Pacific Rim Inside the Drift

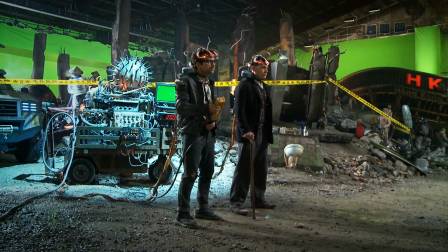11s Initiating no action! What?
One of the very original ideas that have grown from this movie is the way
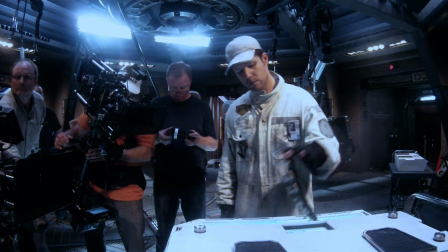23s
the two pilots and the Jaegers interact is through what we've come to call the drift.
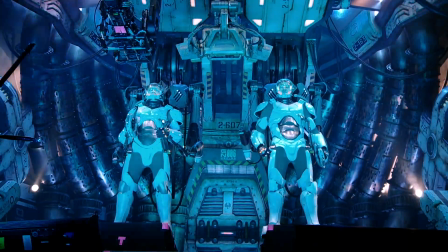30s
You need two human beings to run a Jaeger by connecting neurally with quite advanced technology.
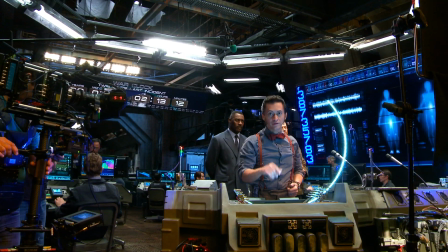38s Okay, Gypsy, lining up nicely.
Every memory, good, bad, everything, they become one.
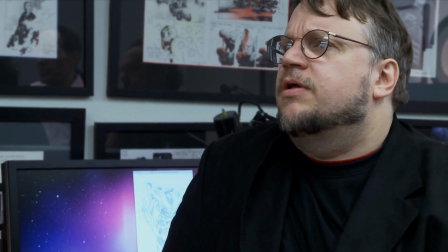50s
They're completely immersed in the heads-up display. One of the first things I pitched to Legendary, let's make it to pilots.
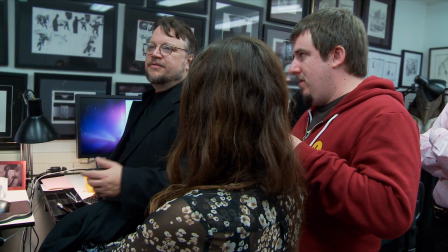58s
That's why I was thinking you might vertically stack them. I would never do that because then you're gaining logic when you're losing dry man.
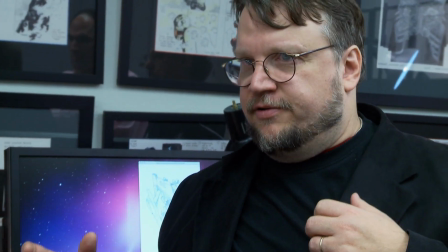65s
I think the fact that these guys are going to be able to see each other, they're going to be able to, you know, you need that.
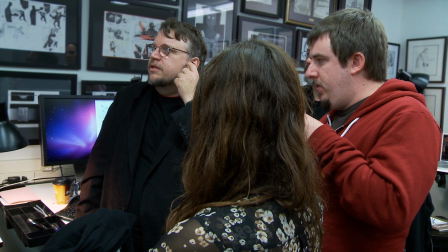71s
You don't want intercom. I really, literally want the representation of they're both in the head. Within this head space, there are no secrets, nothing's hidden.
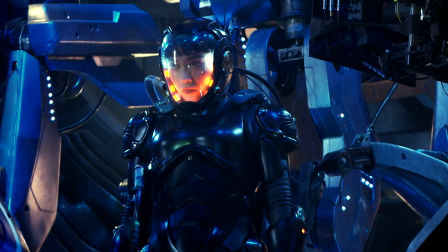84s
It's an extraordinarily intimate experience.
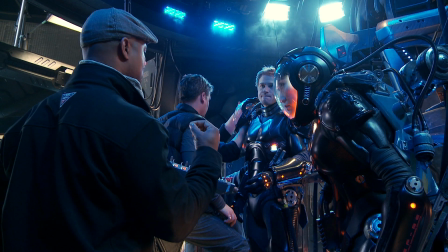87s
So again, to reader, Ringo's coming out of the drift into the spasm, spasm into calibration.
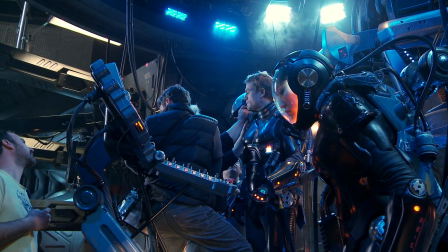94s
Calibrations, yes. Travis wanted a sort of a magical,
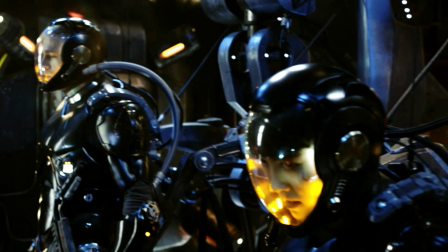99s
ethereal space where the pilots would look at each other outside the compound, sort of a ghost, a place where they look at each other in spirit. But I cannot dedicate days to shoot these guys translucent and all this stuff, so I said, let them blend through memories. Roll camera, please.
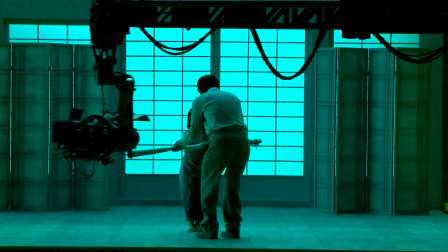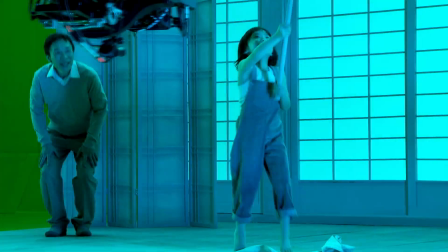126s
We are directed The Drift to be black and white from the moment we shot it,
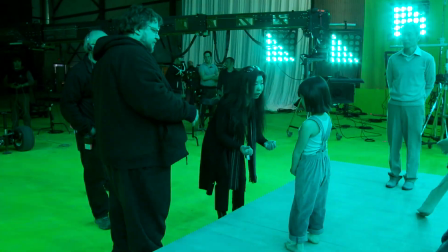131s
so the actors had duplicates of their clothes in black and white, sort of a blue, blue grays, you know,
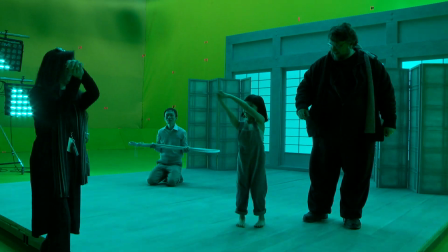137s
very cold. Then I came up with the idea of using lighting strikes, even before she unwraps it,
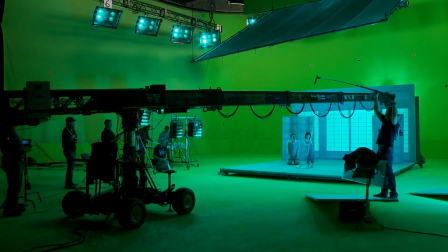147s
to bleach the skin, to make it look blue. I did her completely in black and grayscale so that she would almost become a background part of the memory.
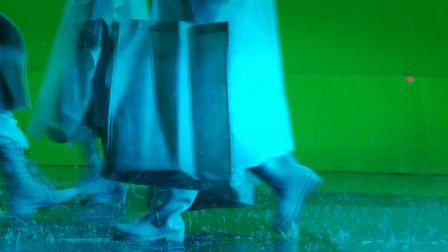166s
What we did is shoot a camera going to the left and then another piece of another memory would go to the left. So the memories would blend,
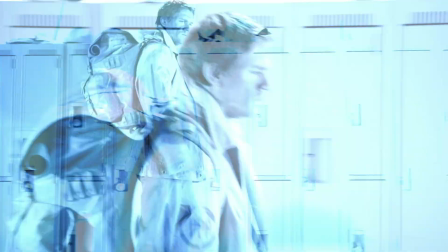175s
you know, that you would see somebody running in the foreground and a room would be in the background and we generated an enormous amount of material.
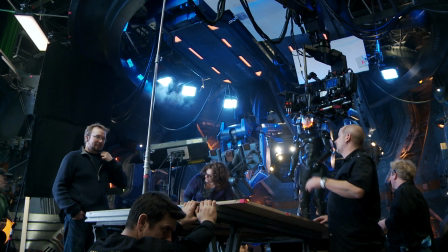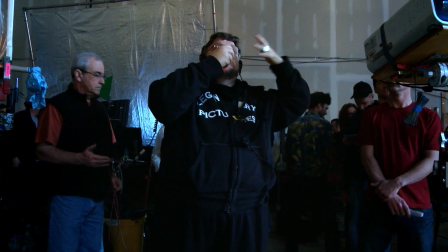189s
When you feel the light is out, you will feel it, you'll wake up.
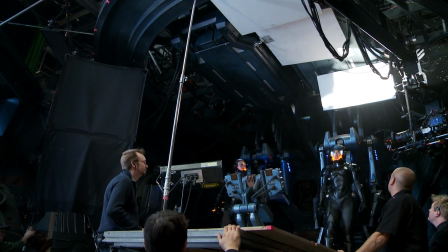We need to sometimes do the simplest tricks in the book.
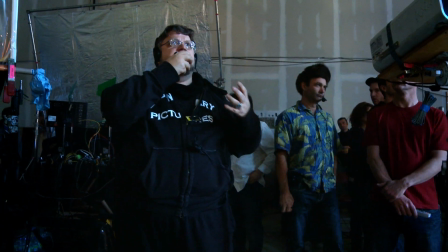204s
You can start with the lifting of the arm. It would be great. Instead of morphing or doing a CG moment, I do it in camera.
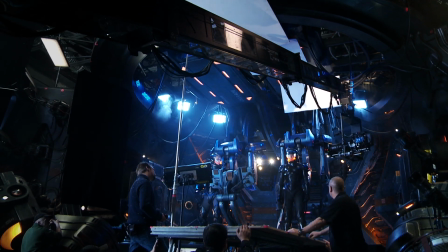214s
I do it, like, in a theatrical way. For example, when she goes back to her flashback, I do it with sound, and the voice fades out.
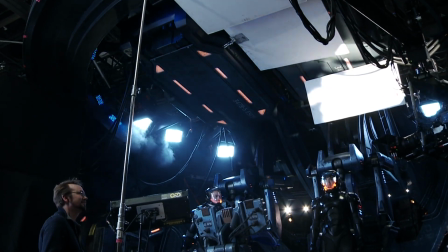222s Marco!
And Navarro and David Lee rig the lights in the compel to fade out.
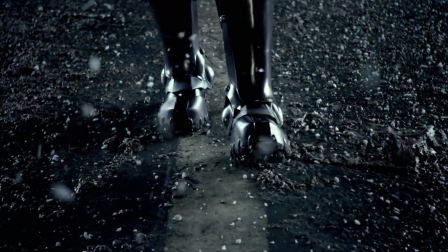230s
Ashes start falling. And she starts walking, and you see she's walking on the street, and it's done on camera.
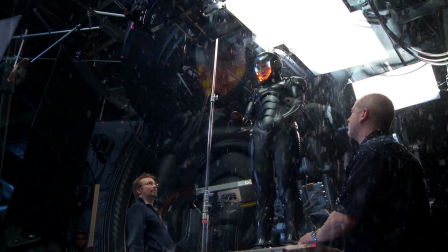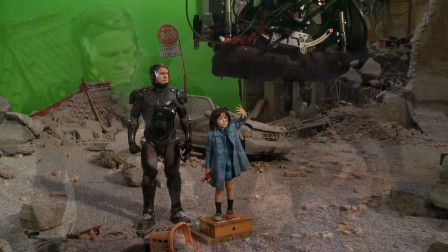244s
Or Raleigh showing up in the flashback. There were talks about making him translucent and come out of the walls, and I said,
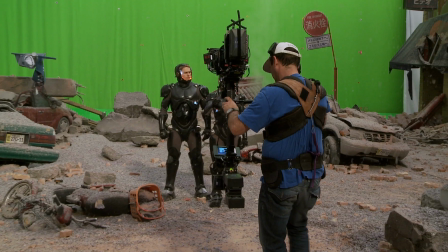252s
let's just do a great shot with him standing there, and we understand he's in the memory.